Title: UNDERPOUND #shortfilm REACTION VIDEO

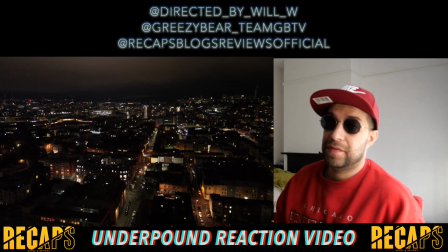What's good, it's your boy Will W from Street Heat TV UK on behalf of Recaps, Blogs and Reviews.
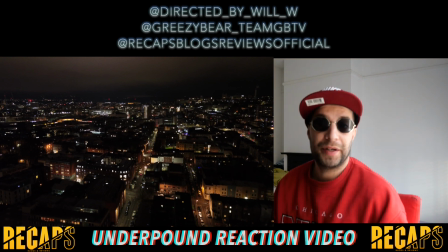We're here today to check out the new film Underpound by Nathan G.B. Dixon, Team G.B. TV out there in Bristol. He's a filmmaker, videographer, content creator and we're going to check out his new film. Alright, so he starts off with these wicked little drone shots that he's come out with.
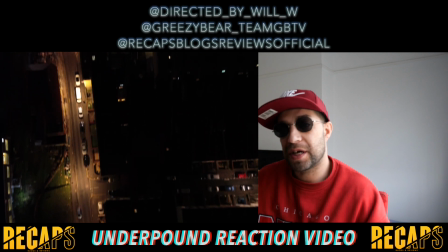I think they're pretty cool. All around the St. Paul's area, so obviously I recognise the area, I see what I'm seeing here.
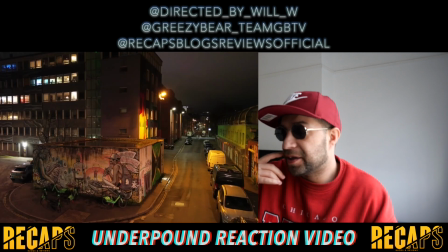He goes on for this. I really like the the the drone shot above the city.
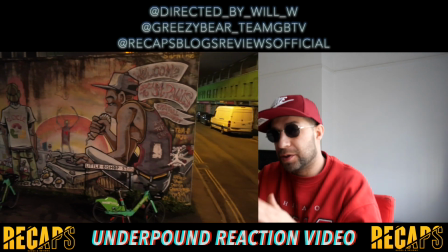I think that's a really cinematic shot and Maybe goes on a little bit longer than needed, but it is a good shot
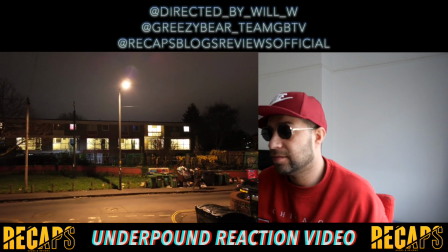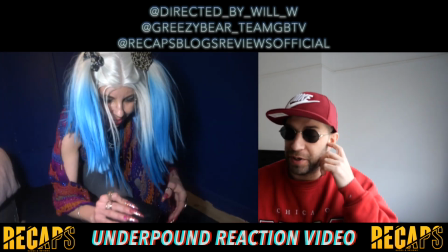All right, so it starts off with the girl taking a wallet
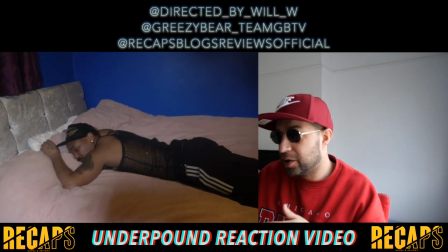Okay, Gb's in bed So this is Gb that's obviously taking this girl home and she's waking up taking his wallet and then dust All right,
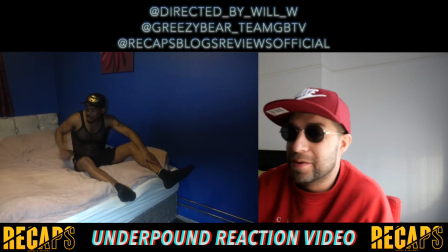so in this in the scenes Gb starts talking about how she's the wife and he's gonna wife it That's the one for him.
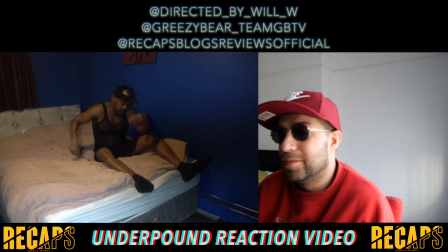She's the one. Yeah, man We've all been there and we've had a good beat from the night before and we've won a wife to chip.
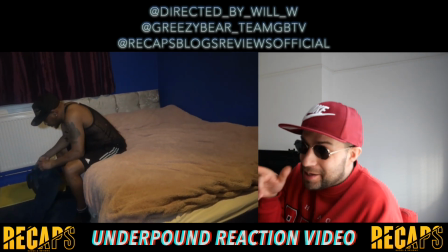We've all been there, we've all been there until he notices the wallet is gone. I like how he built the suspense with this.
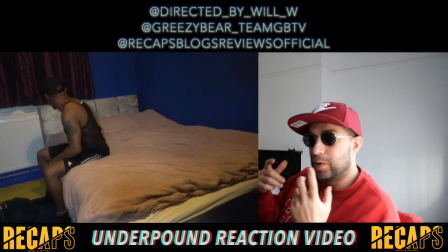He checked the keys, he dropped the keys, he checked the jeans again and he brought in this music. And the music that he's using for this moment here is quite powerful.
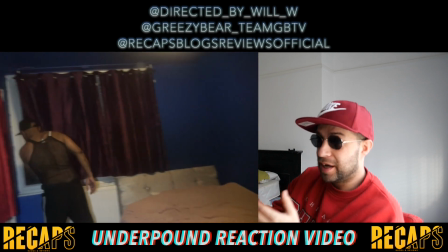I think it really sets the mood and sets that he's been done over.
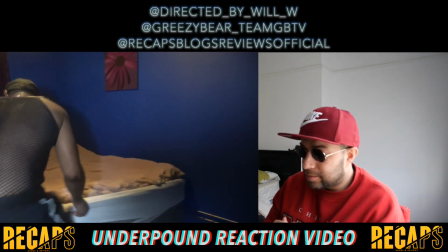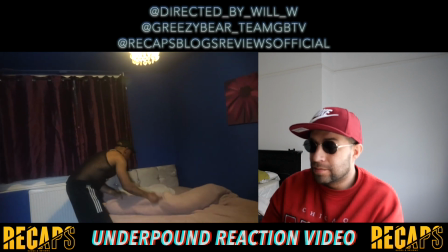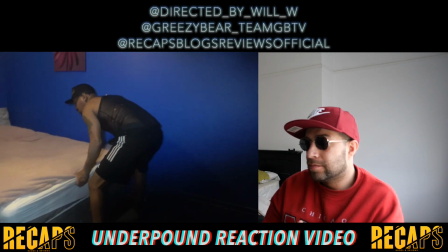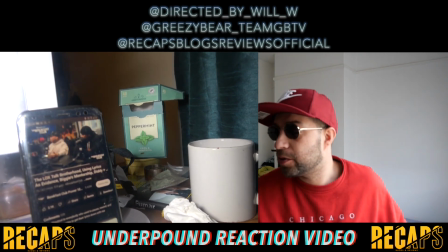See this scene here where he causes red rings is quite cool. I quite like this scene. I think this is quite well done.
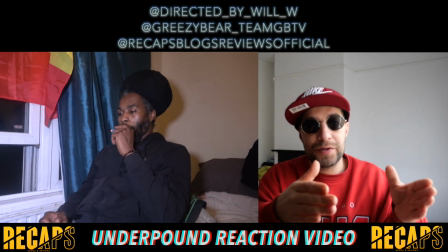I like how you cut between the mobile scene in G.B.'s house to his friend's house.
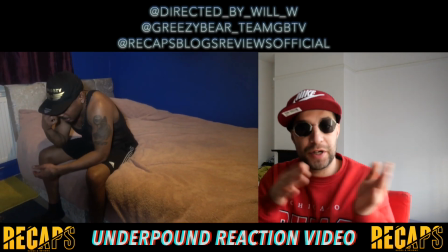I think that was cut well.
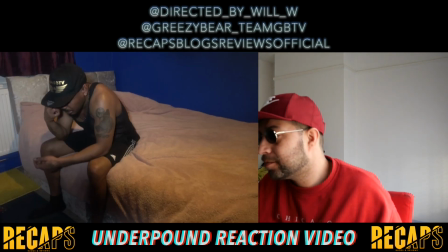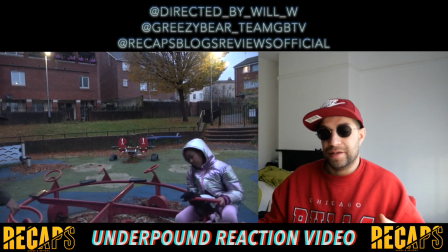After that, he goes out and he meets his daughter. They're talking about what she wants for Christmas or her birthday or something like that.
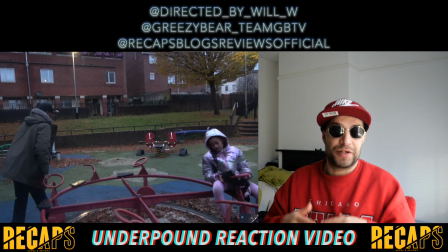That's a really cool scene. I think that's quite a heartwarming scene. It's good to see G.B. doing that. I think that was a really cool scene.
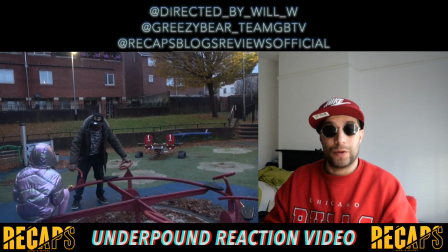Probably one of my favorite scenes of the whole movie, to be honest.
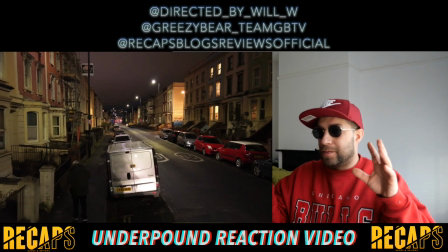After the daughter scene, he does these really cool cutscenes where he's flying the drone and the drone is following him.
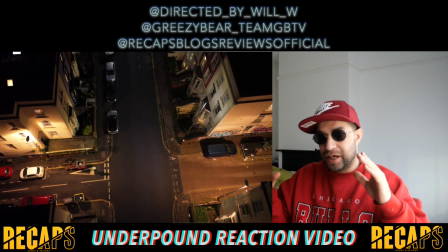I quite like those shots. I think that's some of the best shots in the movie as well as the cinematic shots where you're above the city.
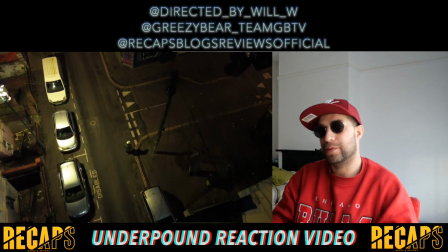I think that's some of the best drone work where you're right above the city and some of the stuff going through St. Paul's. I think that's really well done and I'm impressed with that, so well done with that.
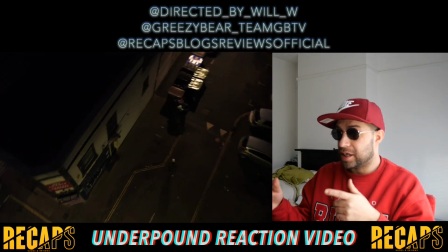I quite like how GB uses one of his own songs in this scene here. It fits well with the situation he's just been in and also promotes a bit of his music.
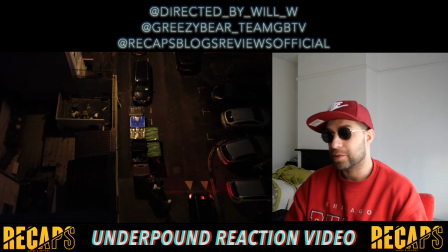And it's a really good drone shot that he's gone into as well around St. Paul's. I really like this work. Really good work, AGB.
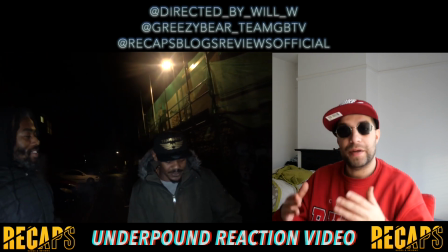This is a really cool little independent film. I like it. I like it a lot.
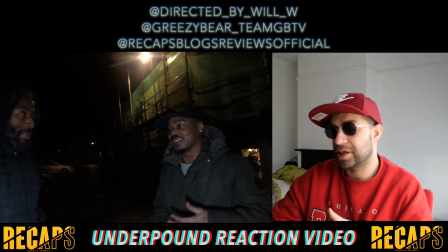I think this scene here where he shoots with his friend out in St. Paul's and they're talking about the move where they're going to go attempt to
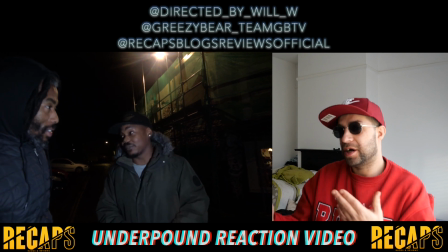get 60 bags from a yard off of this guy that's meant to be not so big and he's got some sort of crazy flu or something
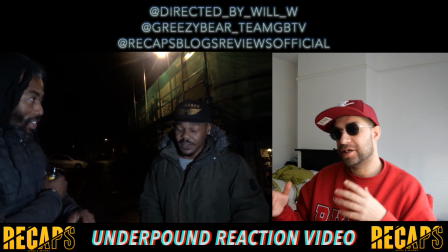like that. I quite like this scene because it seems natural. I don't feel it's been over-scripted.
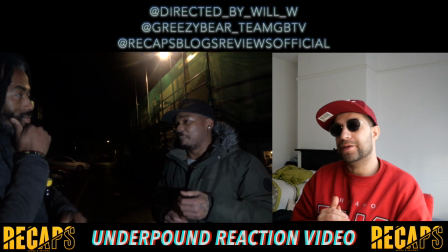I feel they both just kind of went on the fly and did what they had to do. G.B. seems very confident in this scene as well.
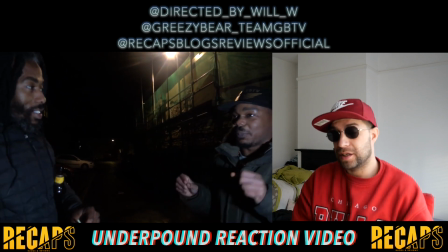I really like how confident he comes across in this scene. I'm very, very impressed.
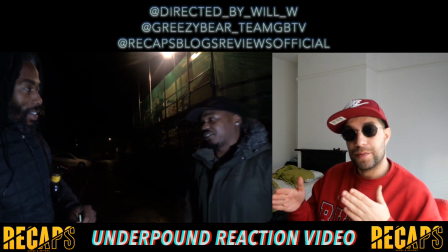For someone who doesn't make films like this, who's known for music videos and stuff like that, for his first attempts at something like this,
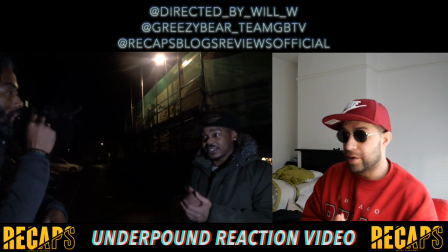it's really impressive work, and he should be very, very proud of it. And I'm really proud of it. I think it's wicked work.
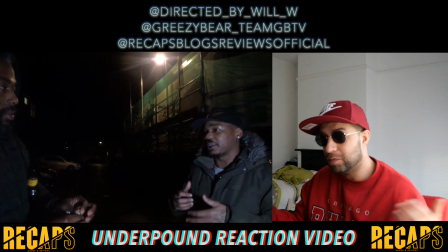Wicked, wicked work. Well done. I'm loving this movie. I'm really, really loving it.
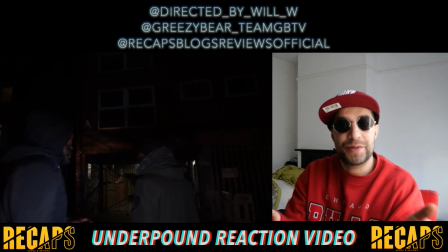Like in these scenes walking through the streets and that sort of thing there, I would have maybe added some shots or like footsteps maybe, but that's just yeah, just do little ideas.
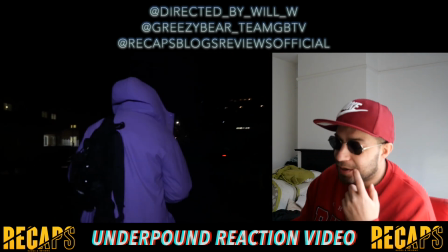I do like this this scene here where they follow the guy to the flats is a good scene.
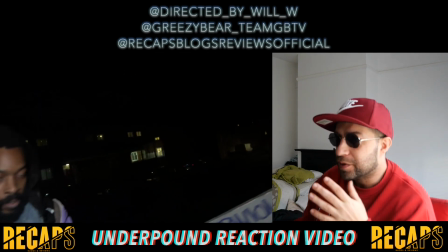I like the music. I think the music is not too loud. I don't think it's over the top. I think he's faded it in quite nicely.
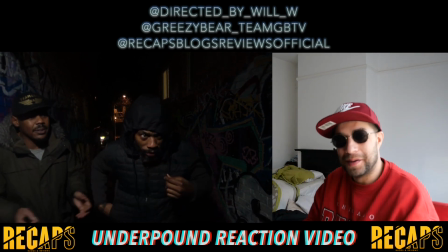I like how he's kept his team GB TV stuff on as well. I like it the branding in this video, but more than good smart stuff.
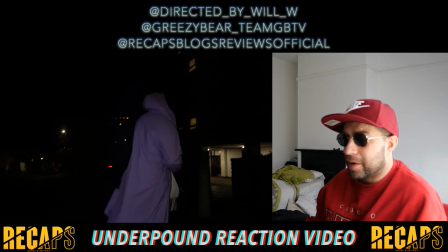I don't know who the cameraman was to follow G.B. and the other guy around, but these are some cool follow shots. I do like these a lot.